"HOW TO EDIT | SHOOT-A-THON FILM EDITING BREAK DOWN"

Hey, what's up guys, TJ here, back with another video.
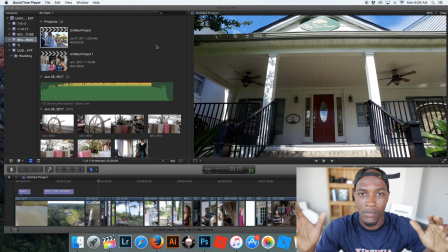0:03 Today's video, I had a whole bunch of stuff that I wanted to talk about, but I wanted to go ahead and do a editing tutorial, just kind of run through this editing, just my mindset of this editing that I did for Angie McPherson Photography, a good friend of mine who does photography.
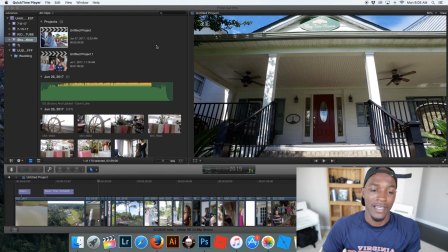0:21 She had a workshop and I wanted to go there and film, and she allowed me to come there and make a film. Goes over the entire process of what her workshops are like, or just the experience of the workshop itself. So that's what the purpose of this video was. But I also want to tell you about my website.
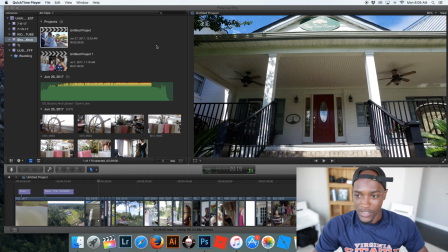0:39 My website is up and running, and it's still a work in progress, but this is what it looks like.
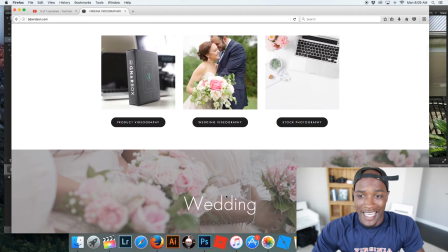0:47 And I wanted to make it a lot simpler than my last website was, and I think I achieved that, so that is good.
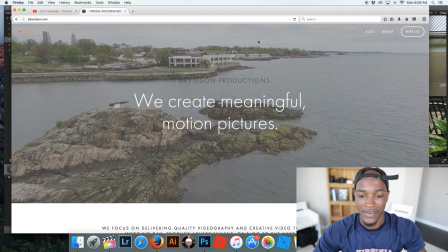0:55 But for some reason, there we go, it's working. Okay, so yeah, I have the little video in the background,
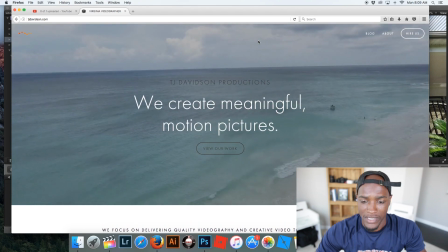1:04 and maybe I'll talk about how I edited that video, just a highlight video, putting some of the clips that I've done together.
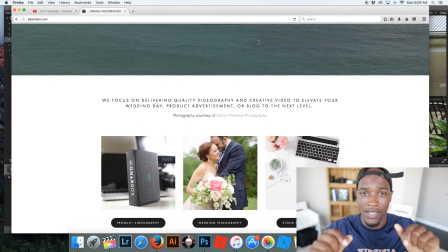1:11 So I have some links in the description box below.
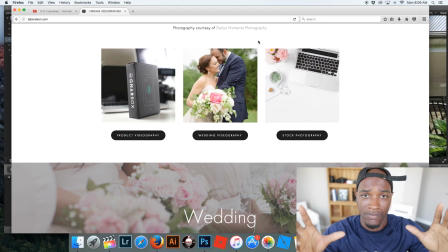1:14 I have my website in the description box, and I also have my gear, my favorite gear, in the description box below if you are interested in that and checking that out.
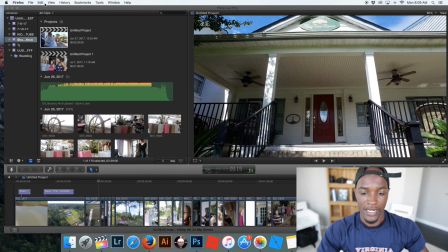1:22 But let's talk about this video. This is a tutorial video about editing, my editing process for this event. And if you're looking to do an event, probably the hardest thing to do is just kind of capturing what the event, the feeling of the event and what it feels like to be there. So this event was kind of it's very laid back.
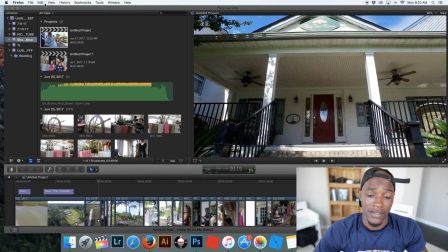1:42 It wasn't a lot of talking. It wasn't a lot of a dialogue to push it along. So what I had to do was kind of use a lot of the visuals to kind of push that along, and some of the wording to push it along. So what I thought I would start with is just try to capture as much of the day as I could,
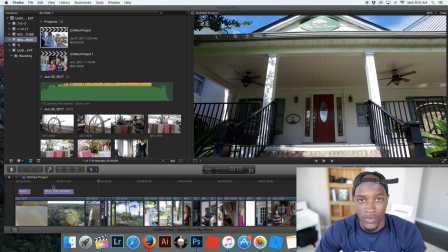2:00 and just try to put that together later on in a story like type of way.
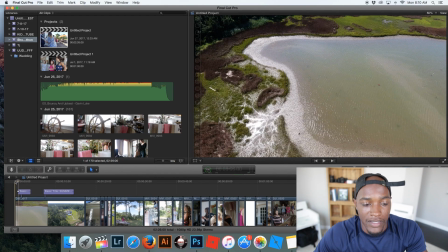2:06 So I started off with a drone shot, kind of like showing the audience what
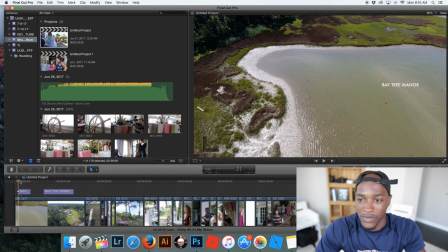2:13 where the area where we were would look like.
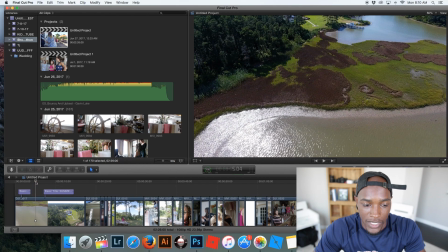2:16 It was a very beautiful area, very pretty, a nice location, and it was actually in a place that I'd never seen before.
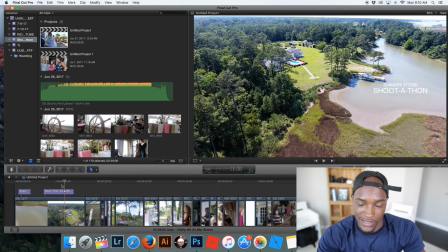2:24 But it starts off pretty nice, and what I did was I on that drone shot, I used that to show the title. So just showing that it was a summer Shoot-A-Thon on the side there.
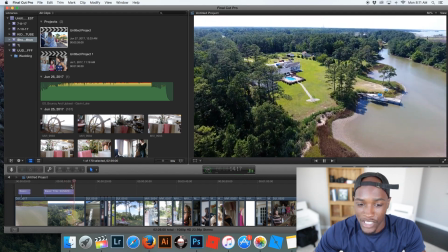2:38 And I chose this music because it was bright
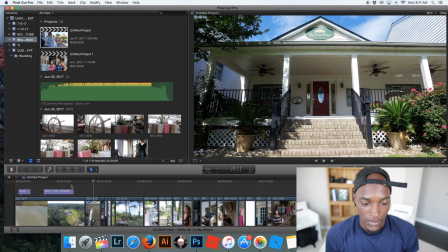2:44 and kind of happy, so because I wanted that feeling to go along with it. So a bright, happy beat, and then drone shot to a title, and then we go into a shot of the front door,
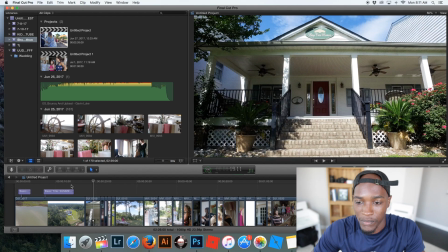3:00 and the front door just kind of inviting people in, because it's a workshop. So I wanted people who were looking to go to future workshops kind of think of being invited into someone's home or to someone's event,
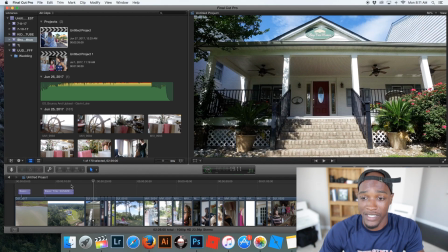3:16 and kind of get that feeling. With that shot, you get the feeling of you actually entering into the event. So I thought that would be cool to actually put that there. So this is the inside, and this is what's going on the inside.
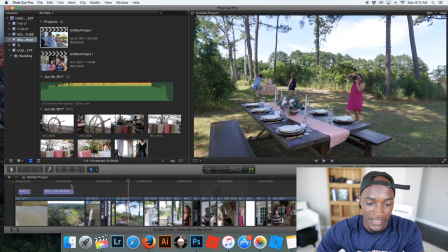3:32 And then I get a couple of shots of the two people who are running the event.
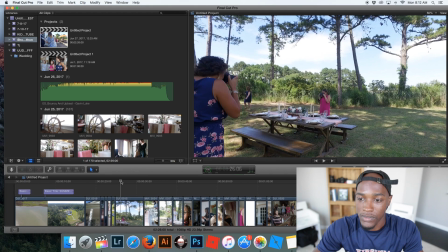3:39 This is Angie right here in the blue, and in the purple, I mean the pink, that is Chris.
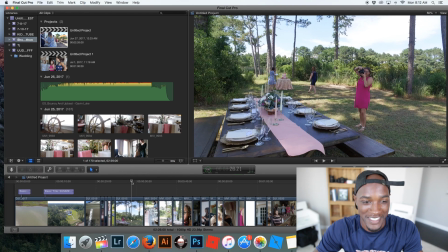3:48 Please, I'm sorry. I believe it's Christina or Crystal.
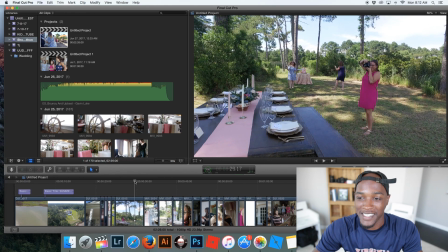3:53 I think it's Crystal. That's Crystal right there, and they're enjoying themselves, taking pictures of the event.
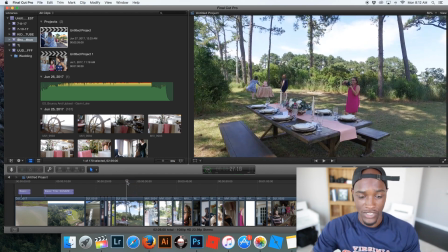3:59 So yeah, and this is also a walking shot with the Steadicam.